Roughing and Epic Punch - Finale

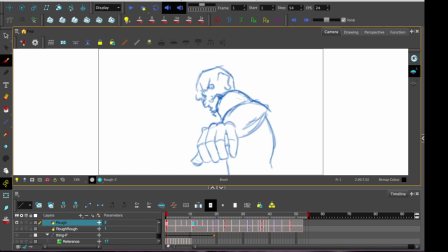0:00 Hello everyone, welcome to Onion Skin, the finale of the Roughing an Epic Punch series. It's all finished now, have a look. Yeah, look at him go. It's changed a little bit since we last saw it. I added a few more frames without recording it, because I thought it'd be a bit easier to go through it here in post.
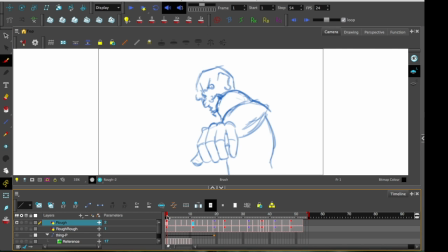0:19 So let's break it down and have a bit of a closer look. You can see everything that we originally did has survived through to the end. There's the rough layer back here, which plays as it did, although it is a bit more spaced out now.
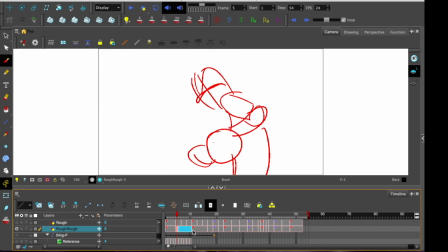0:34 You can see towards the beginning here, there's this chunk of frames and this chunk of frames which have been given a bit more space, and it looks a bit slow in this section. But when we have a look at the rough, or the final in this case,
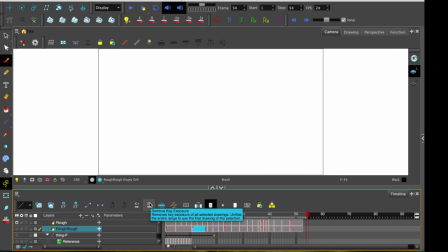0:49 you can see it has become a lot smoother, more gradual. I continued to add frames in there until it started to look a lot better.
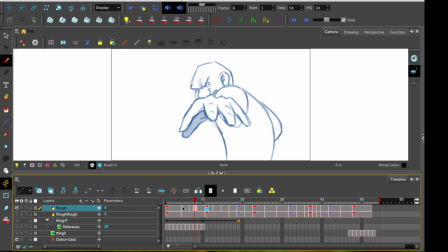0:56 Having a closer look at the pacing here, you can see between the first two keyframes there's now 3 extra drawings which gradually ease the hand into this first resting pose where it's pointing straight at the camera.
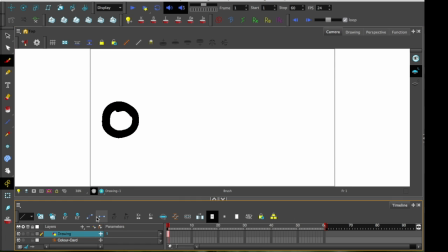1:08 What's happening here is in-betweening and ease. So to demonstrate here, on frame 1 there's the circle, and on just on frame 3 I'll put another circle over here, and naturally the in-between is going to go directly in the center. Fair enough.
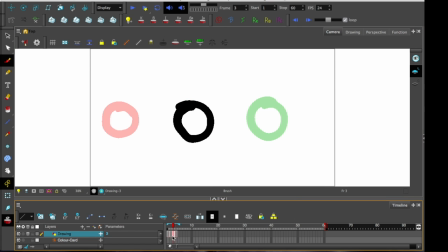1:22 Now to make it look like it is gradually slowing down, the next in-between in this gap here is going to go directly between these two. I'm going to ignore this one here completely, make another gap in between the one at the end, and I'm going to do this once more.
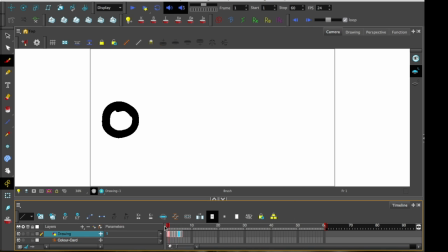1:42 Put that circle in there. That's very crude, but this should demonstrate the idea that you can see how it will slow down
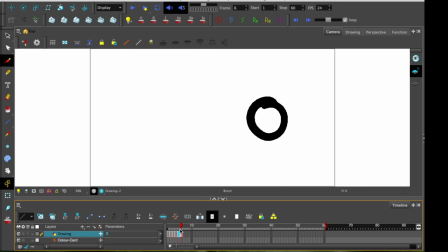1:50 towards the end of the animation in this very quick piece. So that is what's happening here as the hand moves up.
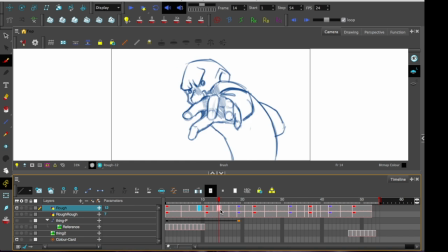1:58 Moving on to the next section, I've also added a few more frames in here as the hand will begin to move back down again, and put emphasis onto the face and onto the hand that is going to come towards camera and swing around. So here it's quite different. Between this key and this key there is one breakdown, but it is not directly in the middle.
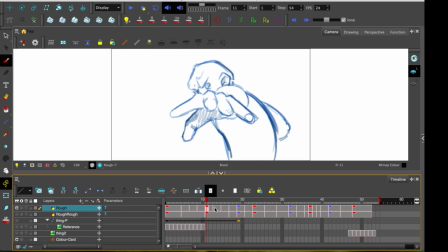2:16 There is 3 in-betweens between this key and this breakdown, and only 1 in between here. Why is that? So having a look at the first part of the movement again, you can see there is a lot of anticipation.
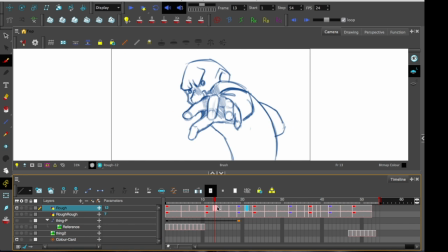2:30 This is building up towards the fast movement, so it slows down towards the hand and then will gradually speed up again before coming to rest in this position, which is immediately before it'll ease back out again, moving around his face, so we get a good look at it there. And coming to this key here is when the movement changes dramatically.
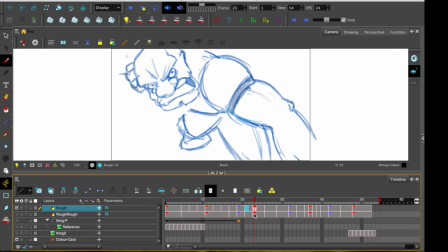2:49 So here we're rotating around from the hand to the face, and after this the focus has now shifted from the hand to the face,
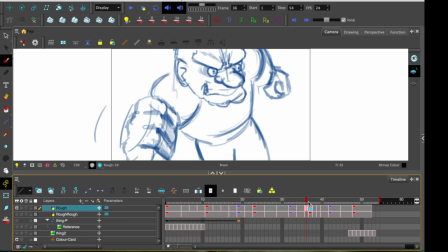2:56 and finally after this keyframe is when the focus has shifted from the face to the punching fist.
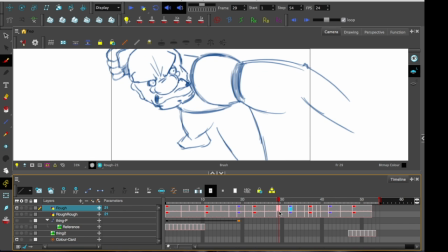3:04 You can see moving between this key and this breakdown, the frames are in 3s, so there's less drawings at higher exposure, which creates a slow yet constant movement, as opposed to this one, which focuses on a slower movement,
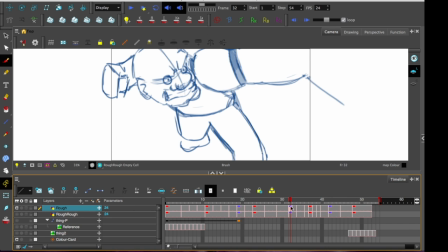3:18 but the pacing is gradually changing throughout. After this breakdown on frame 32 is when the punch itself finally begins. You can see it's after halfway of the overall movement itself, and it's when things pick up pace very dramatically.
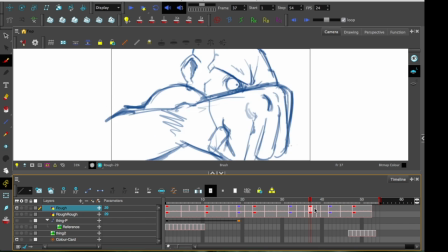3:33 All of this here is in 1s. There is 4 frames in a row that only get 1 frame of exposure each.
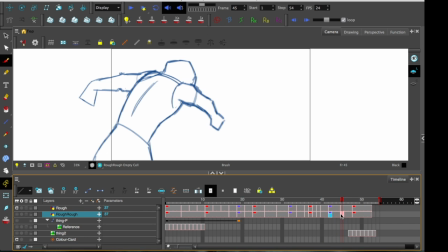3:38 A few either side are all in 2s, before finally at the end it gradually slows back down to 3s, and the final frame will rest at 5. Yeah, 5. Okay, so having a look at these ones that all play in 1s, let's just watch that a few times. It's pretty quick.
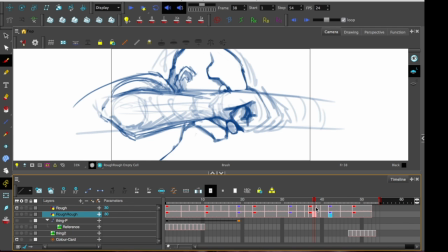3:56 In fact, so fast that this frame here, I added in what was mentioned in a previous video, which is called multiples.